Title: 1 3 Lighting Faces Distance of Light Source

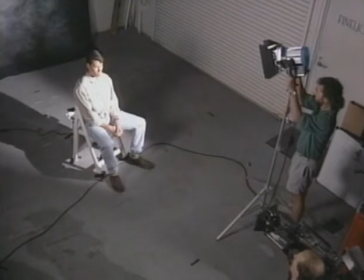[8:18]
Ассистент аккуратно контролирует свет шторками осветительного прибора, чтобы сохранить рассеивающийся свет, не попадая на пестрый задний фон.
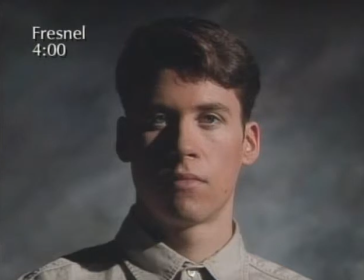[8:28]
Малый источник на 4 часа — это часто используемая или основная позиция, но освещает только части невызоны лица Шона.
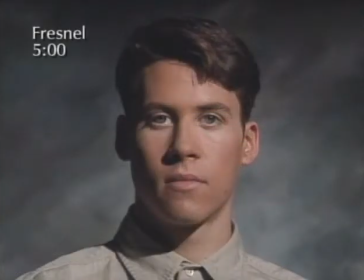[8:36]
Но переустановив осветительный прибор Френеля в положении стрелки 5 часов, мы можем впервые увидеть, что основной свет освещает полностью переднюю линию лица Шона Настоящая форма его лица теперь очень видна Мы работали с малым источником света для того,
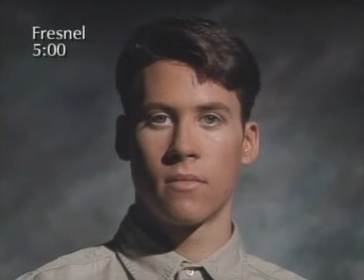[8:51]
чтобы сократить более очевидные теневые зоны на носу при помощи месторасположения источника
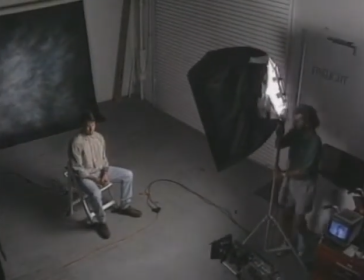[8:57]
Теперь зон для видеокамеры устанавливается на 5 часов И из-за рассеивающегося света,
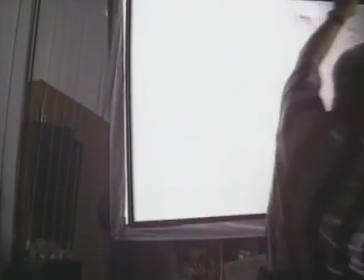[9:02]
создаваемого рассеянным источником света, к зонту прикрепляется серая рама, решетка с текстурой сот.
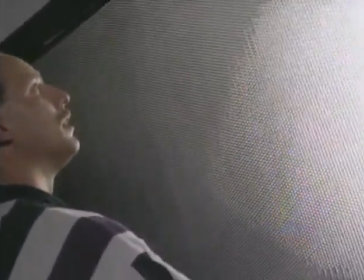[9:08]
Рама сделана из легкого металла с эффектом затененности. Толщина такой рамы примерно составляет 2,5 см.
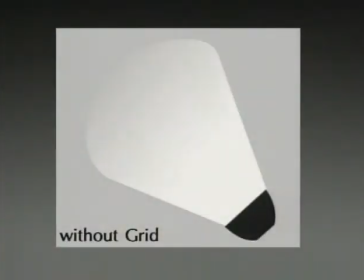[9:15]
Отверстия в решетке направляют свет вперед, сокращая размывание пучка света.
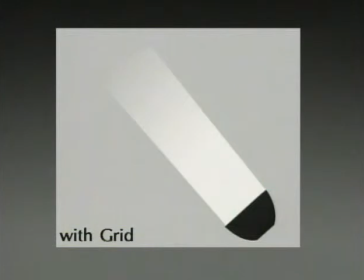[9:20]
Результат этого — контроль над очень мягким источником света, который задерживает рассеянный свет от пестрого заднего фона.
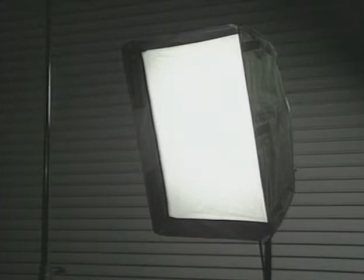[9:27]
Контроль над рассеянным светом при малых источниках и над источниками рассеянного света очень проблематичен. К тому же, кроме рамы, существует несколько других методов для контроля рассеющего света от источника.
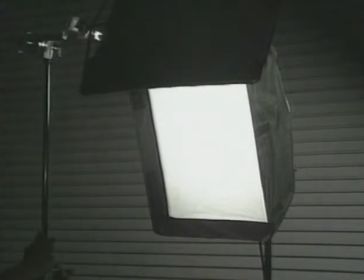[9:38]
Один из методов — это установление черного флажка, прикрепленного к штативу, который поднимают почти до верхушки источника света. Если он правильно установлен, то он будет срезать рассеивающий свет от заднего фона без воздействия на свет и объект.
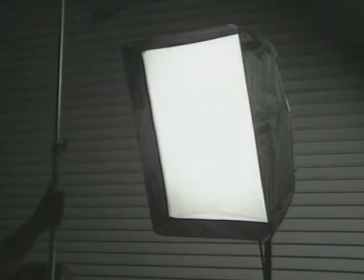[9:52]
Если у вас нет такого флажка,
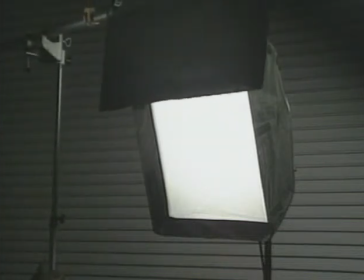[9:55]
то вместо него можно использовать большую черную жестяную фольгу или черную пластину Кусок черной фольги крепится на шест, а потом на штатив осветительного прибора Еще один способ,
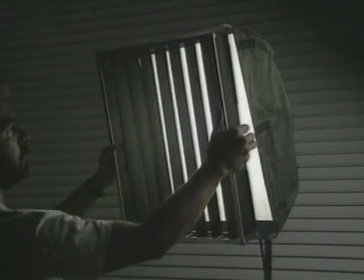[10:06]
как контролировать источник света Это система раздвижных жалюзи Ее устанавливают вертикально Черные лентообразные жалюзи направляют свет вперед,
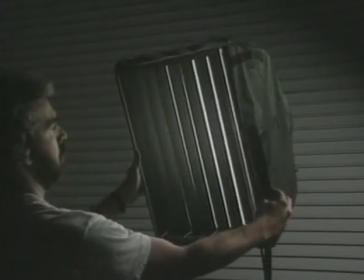[10:15]
а не назад, или на переднюю часть прибора Такая система контролирует торсеивающийся свет, чтобы были минимальные потери света на объекте.
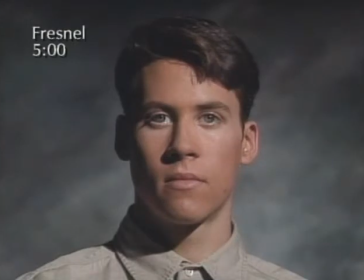[10:24]
Возвращаясь к изображениям Шона, мы можем увидеть, что малый источник света, установленный в 5 часов, воссоздает полную картину освещенного лица. И во многих примерах это очень подходящее месторасположение для основного света.
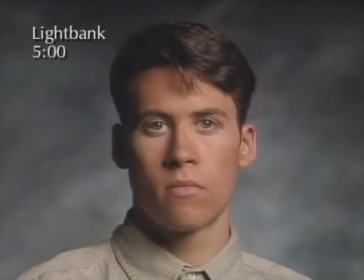[10:36]
При большом источнике света достигается тот же самый главный световой эффект, благодаря более мягкому и полному качеству света.
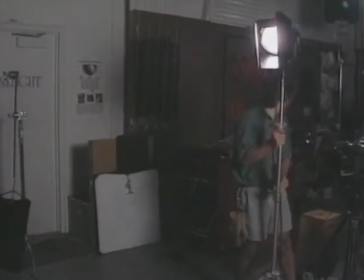[10:45]
Холшебников говорит о положении источника света, которое должно быть так близко к камере, чтобы оно находилось в точном положении 6 часов.
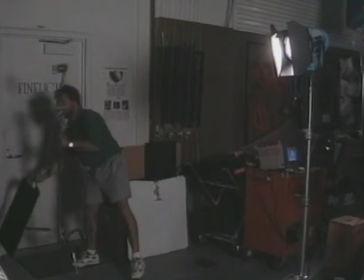[10:52]
Для этого в низкоосвещенном углу с этого положения стрелок нужно установить черный флажок для того, чтобы сдерживать рассеивающий свет на заднем фоне.
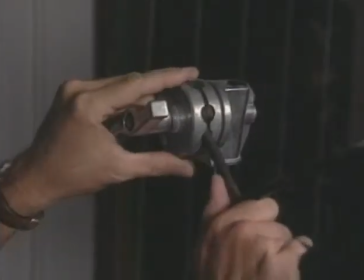[11:00]
Устанавливается штатив с рукояткой, где на рукоятку горизонтально фиксируется флажок.
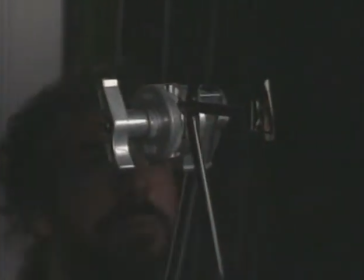[11:05]
Затем флажок поднимают выше, чтобы срезать свет, и фиксируют его чуть выше головы объекта.
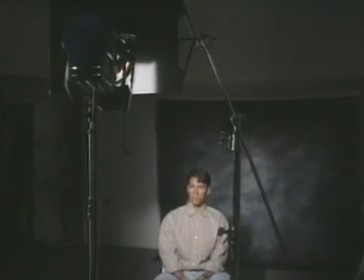[11:10]
Основной свет устанавливается на высокий угол и параллельно рассеивающемуся свету на полу. Поэтому при этом положение основного света не нужно использовать флажок, чтобы контролировать рассеивающийся свет.
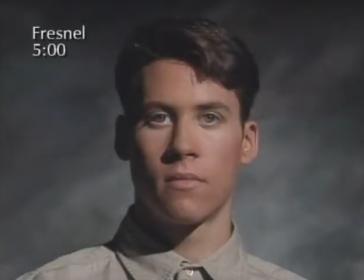[11:21]
С малым источником, установленным в положении стрелки 5 часов, возникают моделирующие или теневые формы на лице Шона. Это положение основного света и дополнительное положение стрелки 7 часов. Оба они известны в особенности при использовании жесткого света или мягкого света.
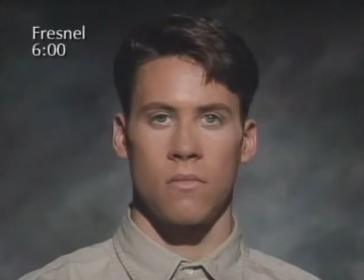[11:36]
Передвижение основного источника в положении стрелки 6 часов создаёт другой вид, который может быть плоским по отношению к объекту, а также делает лицо немного шире, чем то, какое оно есть в действительности. Отсутствие теневой формы по сторонам лица и в передней части лица относится к плоскому свету.
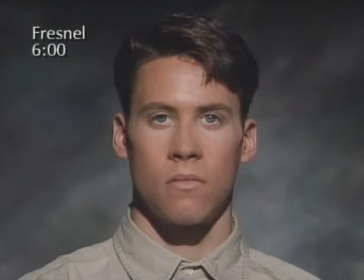[11:52]
Такой вид часто встречается в модных журналах и во время интервью в новостях, снимаемых при помощи осветителя для видеокамеры. Длина тени под подбородком напрямую связана с высотой источника света.
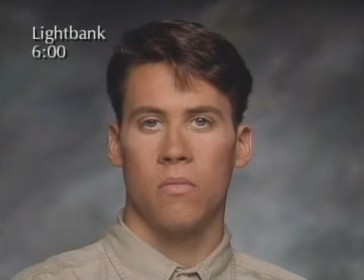[12:04]
Переход на мягкий свет при положении стрелки 6 часов при съемках новостей делает выражение лица менее эффектным. Изображение все еще остается плоским, по сравнению с другими изображениями, которые были сняты с других положений источника света.
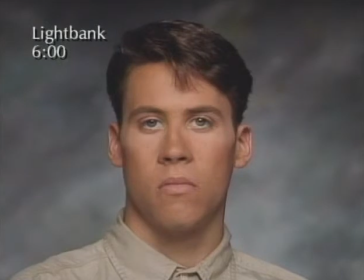[12:18]
Главным преимуществом при месторасположении света в малом углу от камеры является правильное освещение глаз, так как создается от свет от источника.
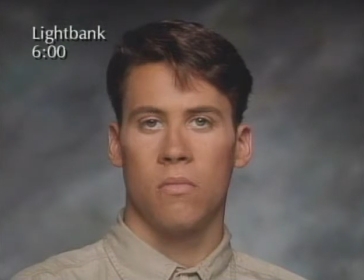[12:27]
Блики в глазах объекта могут блестеть или отображаться при свете на изображении. Такой эффект бывает при расположении источника света в малом углу в расположении стрелки между пятью и семью часами.
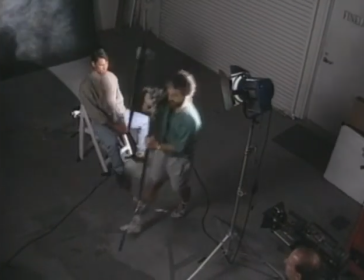[12:39]
Последнее ключевое расположение в этой части — это расположение источника в положении стрелок 7.30.
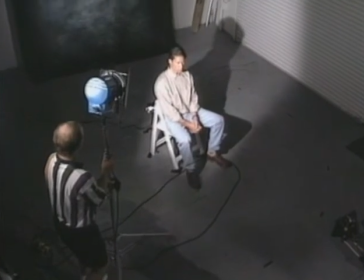[12:44]
Плажок убирают из установленного места, также передвигается осветительный прибор Френеля с лампой в 1000 Вт по левую сторону от камеры и от объекта.
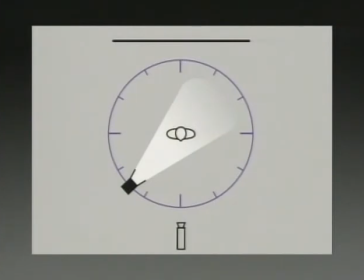[12:52]
Смотря на диаграмму, мы увидим, что конечное место расположения источника с жестким светом на схеме находится слева от камеры и в положении стрелок 7.30.
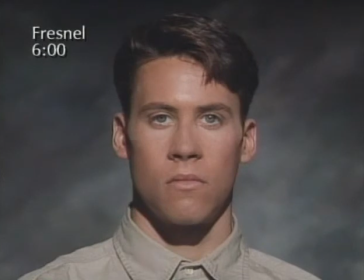[13:01]
Плоский свет с позиции 6 часов контрастирует со световым эффектом от осветительного прибора Френеля в позиции 7.30
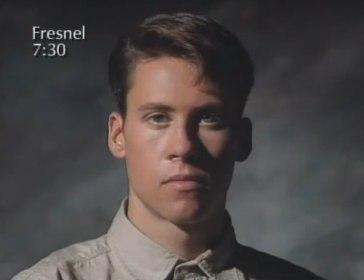[13:08]
При положении стрелки 4.5 часов малый источник света воспроизводит хорошо заметные тени при помощи грубого перехода теневой грани
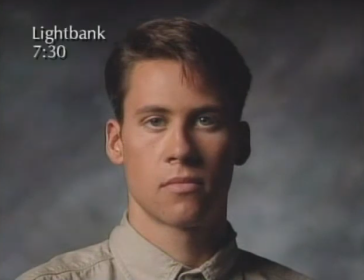[13:17]
Изменив источник на большой, при этом же положении, мы сокращаем заметные грубые теневые грани на лице объекта делая положение стрелок 7.30 или 4.30 доступным ключевым расположением для регулирования осветительного прибора.
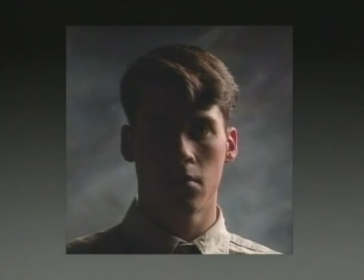[13:32]
Быстрый обзор действий мягкого источника света при семи положениях стрелок часов, которые вы только что видели,
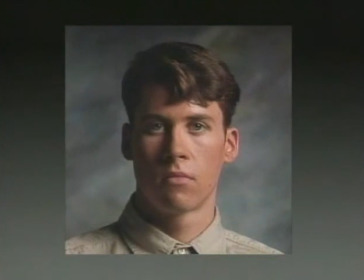[13:38]
подтверждает тот факт, что местоположение света так же важно, как и качество света.
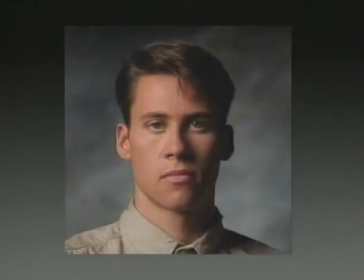[13:44]
Эти два фактора должны идти рука об руку для того, чтобы создать желаемый световой эффект на объекте.